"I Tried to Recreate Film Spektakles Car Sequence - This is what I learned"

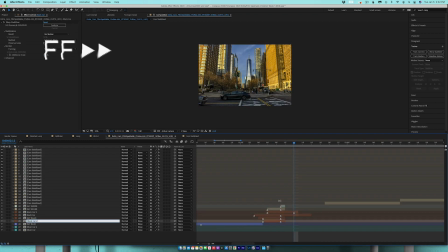4:18 Like, so it's just like if it's just a car or SUV, and I'm just labeling them all. And then once I've done that, I then went ahead and put guidelines so that way I could see where the tires were.
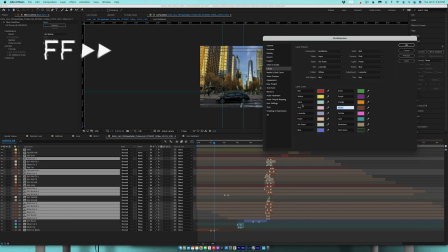4:30 And I was using the tires, the wheels of the car, and the kind of the top of the car to help me guide them up.
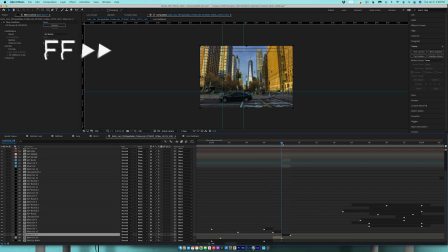4:36 And this was really the most time consuming part. It probably took me 90 minutes just to cut them all up and get them close.
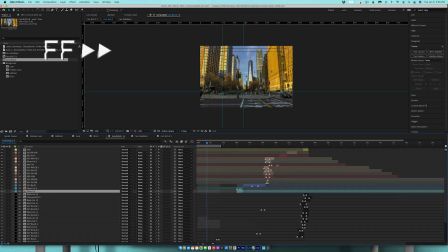4:44 And then probably another 30 or so minutes to really fine tune and make sure that car was in the best location. And I changed it a bunch of times. It was very tedious. It's not like it's the most difficult thing to do because you're just looking at it frame by frame.
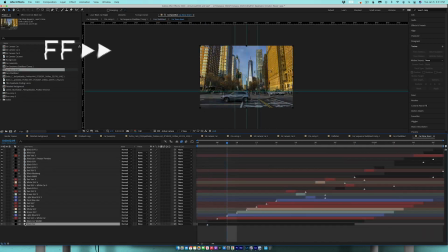5:00 It's just that it's absolutely tedious. And then what I had to do is I realized, because I was doing this on a 24 frames per second timeline,
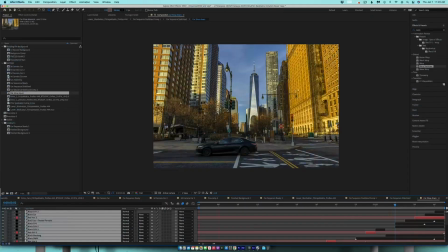5:09 and so when the cars were going by, it just happened so fast.
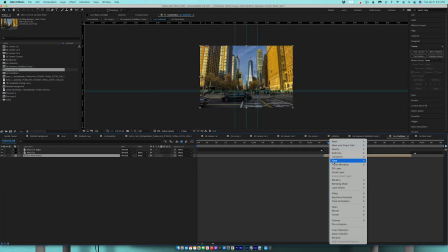5:13 I didn't like that, so I pre-comped it or nested it or however you want to do it, compound clip,
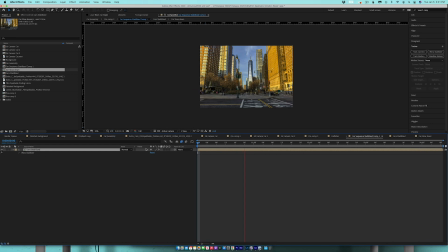5:18 and then I slowed the car part down just so you could see the cars a little bit better, and I ended up slowing it down twice. And now I just wanted to kind of add that camera motion.
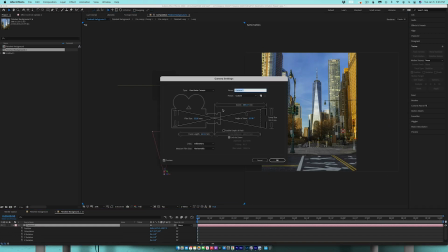5:28 So the only way I know how to do this is in After Effects, and I just added a 3D camera and I moved it back so that way it fit the frame,
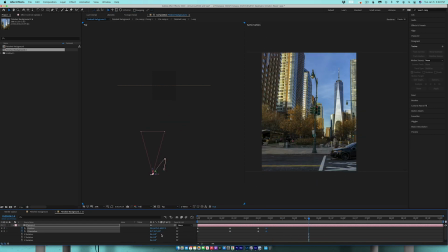5:35 and then I just kind of had the camera following the car and just kind of kept the car center framed,
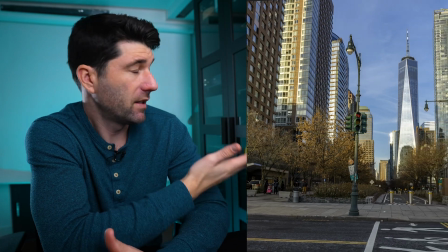5:41 and I easy eased those, and this is the end result, and I think it turned out pretty good. I'm okay with it. Now that I've gone through the process, there's a few things that I've learned that I would definitely do better to improve it. So the first thing I would have done differently is came a couple hours earlier. Like I shot an hour before sunset, and the golden tint of the sun is really noticeable, especially as it goes behind some of these clouds. And so that was bad. I should have shot earlier, like maybe around 12 when the sun is really high up, and had a little bit more of a consistent lighting. So that was mistake number one. Mistake number two is my composition.
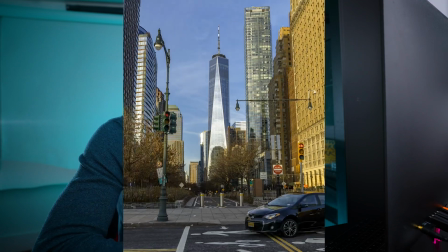6:22 I don't necessarily think my composition is bad, but it's not really the best composition for this effect.
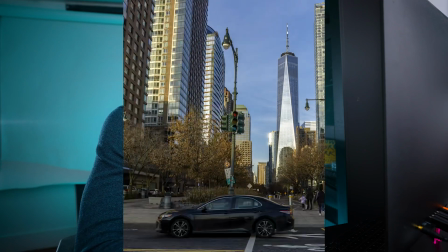6:28 And after looking at it, I just thought like mine was lacking in something.
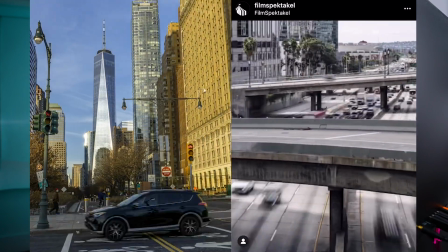6:33 And then kind of comparing the two, what I think it is your eyes are directed to this stop motion, like frozen car, right?
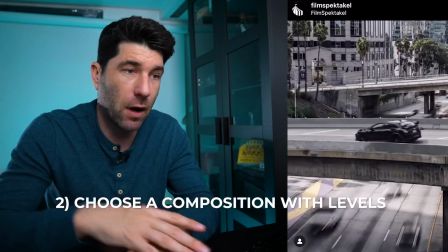6:42 And it's going across the scene. But in the background, there's so much action, so much movement.
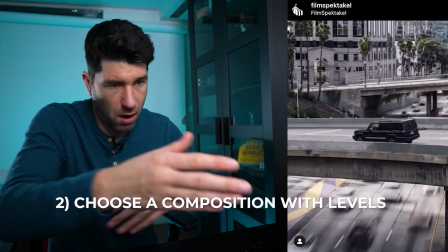6:47 There's motion blur, and then there's cars just whizzing in every direction.
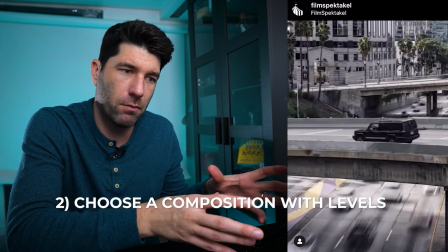6:51 And it's like this juxtaposition of calm and still versus like frenetic and energy.
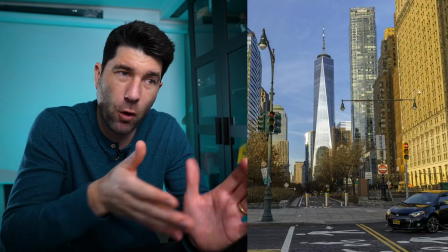6:57 And I don't really have that because I can only see basically one lane in mine.
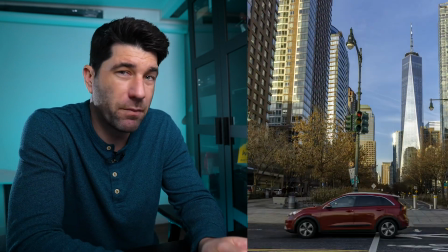7:03 And I think that's really the difference, is I chose something that doesn't show off all of that. And I think that in hindsight, now what I would do is I'll keep my eye out for another location and see if I can figure out a better composition to better utilize this technique. Because I don't think mine really did it. And then the last thing I would do to improve this is it's always a great idea to kind of reverse engineer and see how people did things. But now I'd like to go a step further and add my own twist to it, like figure out a way to add my twist to it and contribute to the scene instead of just like, take this idea and be like, oh yeah, I did it. And I just didn't quite have enough time to do it this week. This idea kind of is sparked by Cinecom's Copycat Friday and the books by Austin Kleon, Share Your Work, which I'm trying to do right now, and Steal Like an Artist, which is kind of like two things that I'm combining in one by recreating and running into these problems. That is pretty much it. Hopefully I can figure out another one, because I think it would be a cool idea to find a place where I can see like different levels
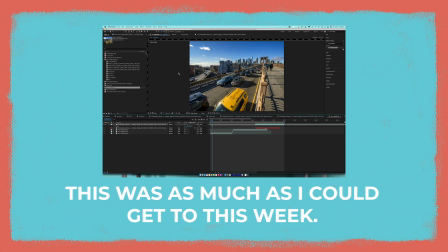8:13 and then maybe take the car out of the frame or interact with the car by taking it and maybe moving it to a different level or like twisting it around and pushing it. I don't know, just some way to interact with it would be fun.